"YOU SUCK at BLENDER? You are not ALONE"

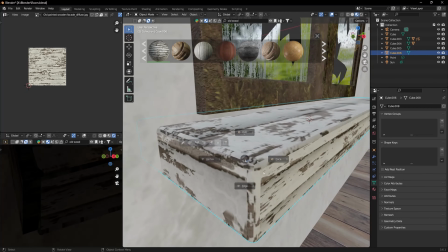I used a light wood plank texture from, again, Blender Kit and scaled and moved the UVs the way I wanted.
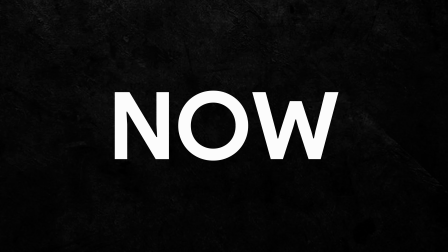No problems with that. And from now on, my most loved part of production starts.
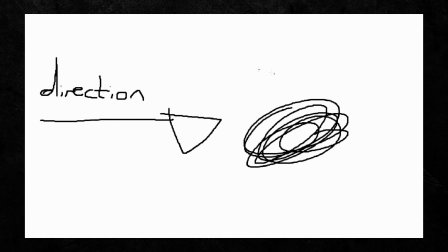Means when the scene already got its direction and now I can let my creativity take control over my mind and my body.
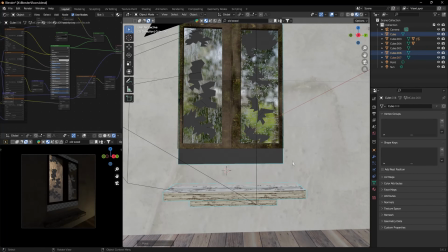So I made a few changes in the window scale, and most important,
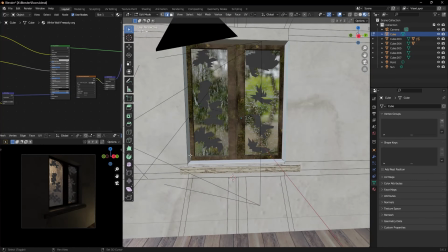I extruded the walls, so the window disappears a bit more into the surrounding walls.
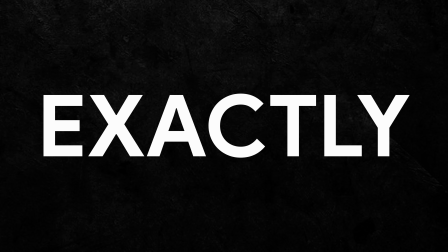Added a lot to the realism. And why did I do this? Exactly, because I used my one reference image.
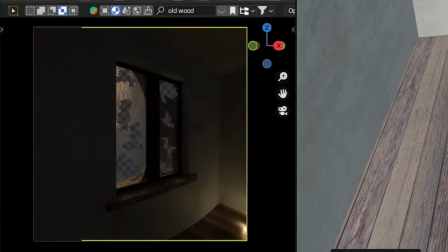Oh, and here I switched between the different camera settings. In the end I chose the panoramic camera.
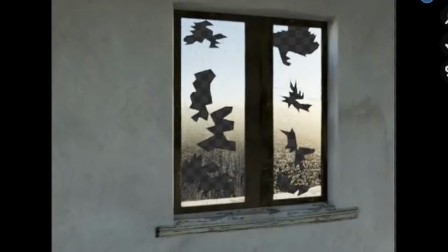And let's go start with lighting. I wanted to try the sky texture because I never really used it before, so I did.
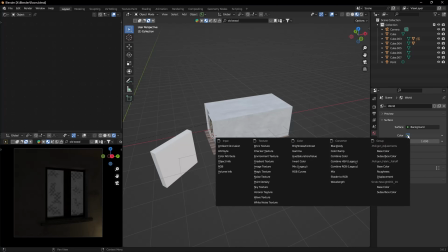That are my final settings you see here. I just tried different ones and chose the one that fit the scene the best.
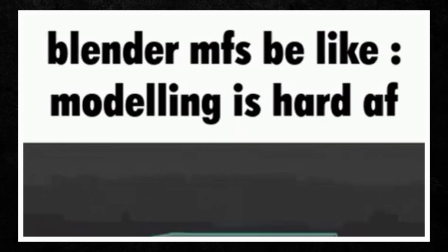Now I had to find a solution for the plants outside the window, and because modeling and texturing plants would have cost way too much time,
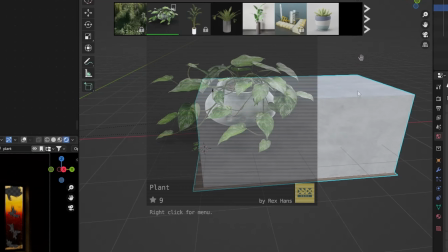I just imported a houseplant model from Blender Kit and removed the pot,
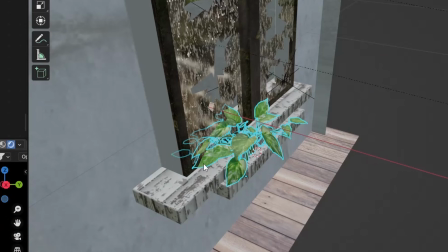so I only had the raw plants, and then I only had to scatter the plants around the window to get that look.
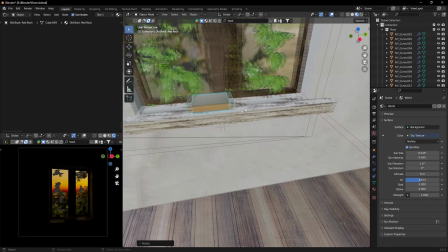And because it is so much fun, I imported some more models to give the scene some more story.
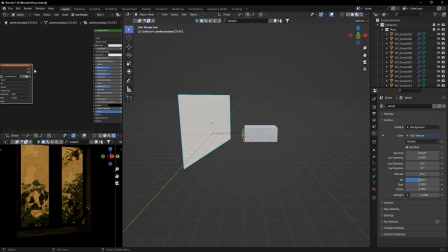And before I moved on to the character I had in mind, I added an image as planes image of a city and made it glow.
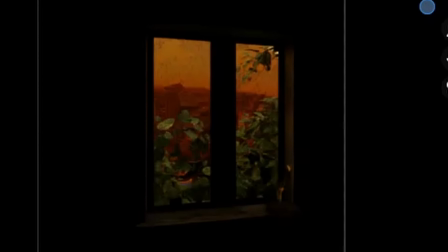And with that, I finished my environment.
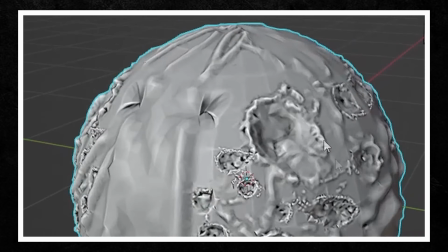Because I outsourced not enough till now and I suck as hell in sculpting, I downloaded a completely new and different program.
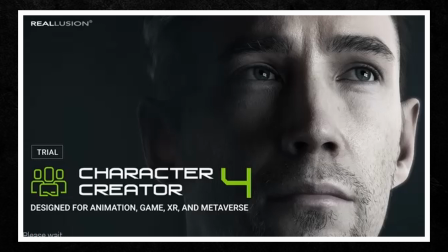The Character Creator version 4.
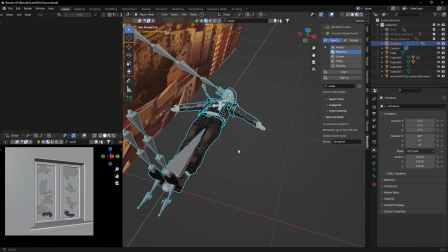I really did just try different stuff in there and then I exported completely wrong so that something like this happened.
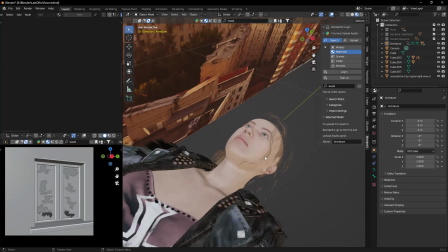I mean, that's not looking that good to be honest.
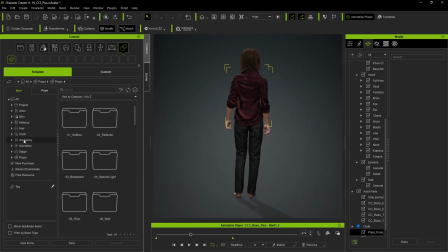So I started again and this time I exported the right way and got this beautiful character and this stunning animation.
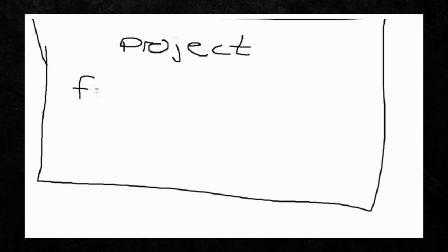I mean, look at her beautiful hair. With that, my final focus point of the scene was completed.
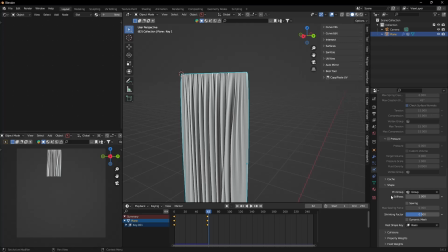The last thing I did was model some curtains, and because I'm lazy,
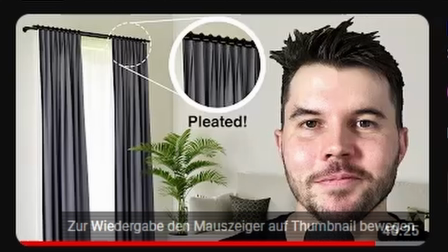I asked the guru himself and did the curtain cloth simulation tutorial.
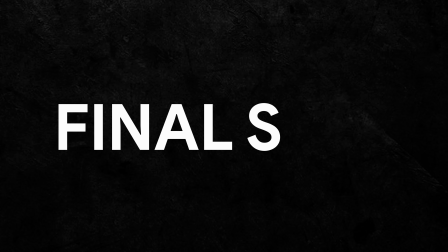Worked quite well, I think. And the last and final step was rendering this whole mess for around 15 hours.
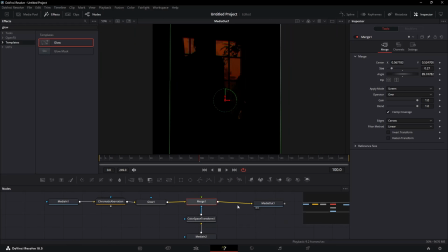After some post-processing in DaVinci Resolve, I got this final result.
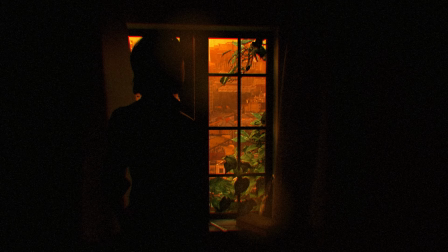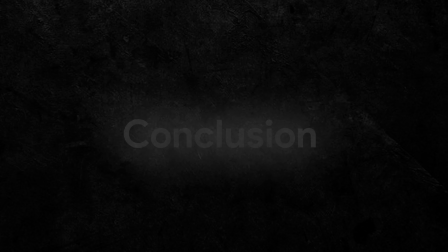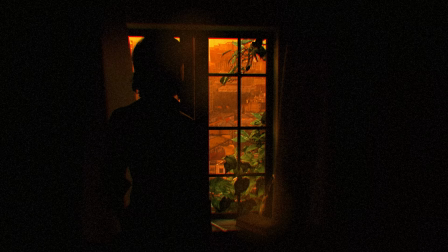So, in general, I'm quite happy with the final result.
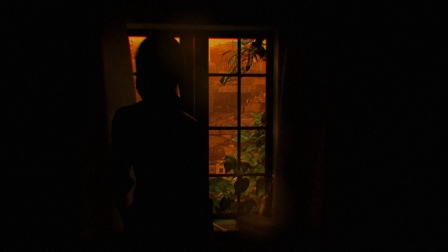But as you could notice, there's much room for improvement, or how this polite Discord user said,
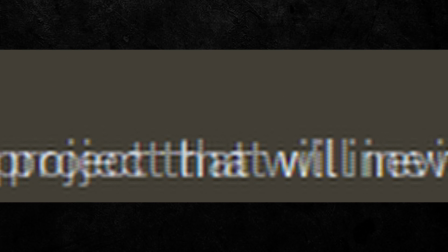"You've really captured the vibe of a film student's shitty sci-fi film project that will inevitably have a character falling in love with like an alien or something."
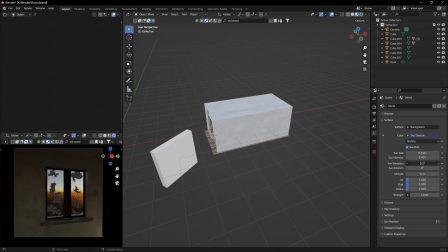First of all, there's the lighting. I see that for example a rim light on the character would look great.
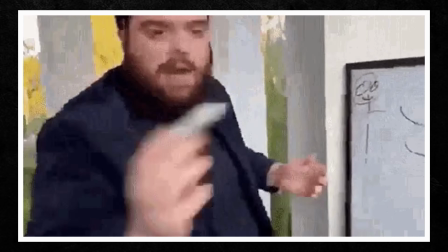But to be honest, I couldn't figure out it for this specific scene. Also, some light rays could look pretty good.
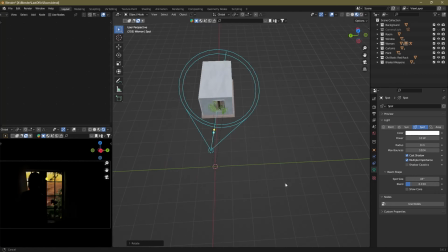I also tried them but didn't get them right.
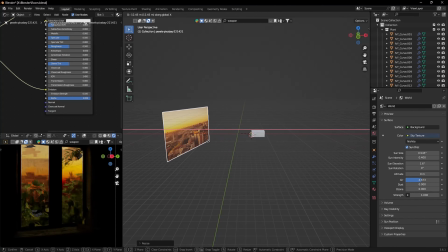On the other hand, there's the background which looks kinda nice, I find, but in the same way kinda fake.
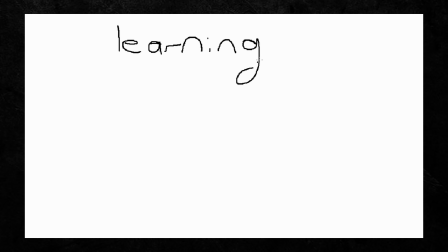So I don't know, to be honest, how I could improve this.
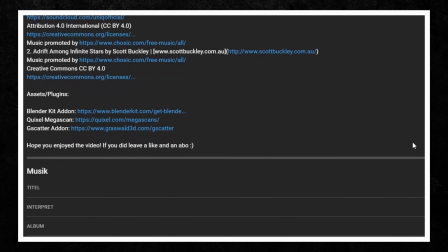If you want to fix this render and show me your result, I put a link in the description with the blend file and you can send me your renders on Instagram.
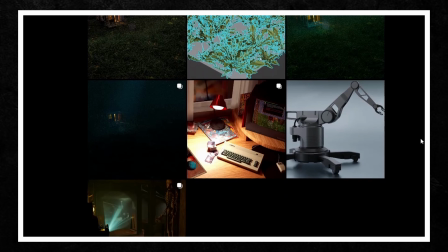There's also a link in the description. So put your feedback in the comments or write me a DM. I appreciate really every feedback I get to grow as an artist. So in the end, there can be said, I suck at doing art. So you're not alone feeling that way. But if you hear that, I promise you it will get better.
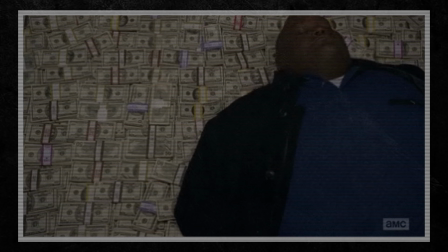And in the end, it pays out. So start taking your journey seriously today. Bye.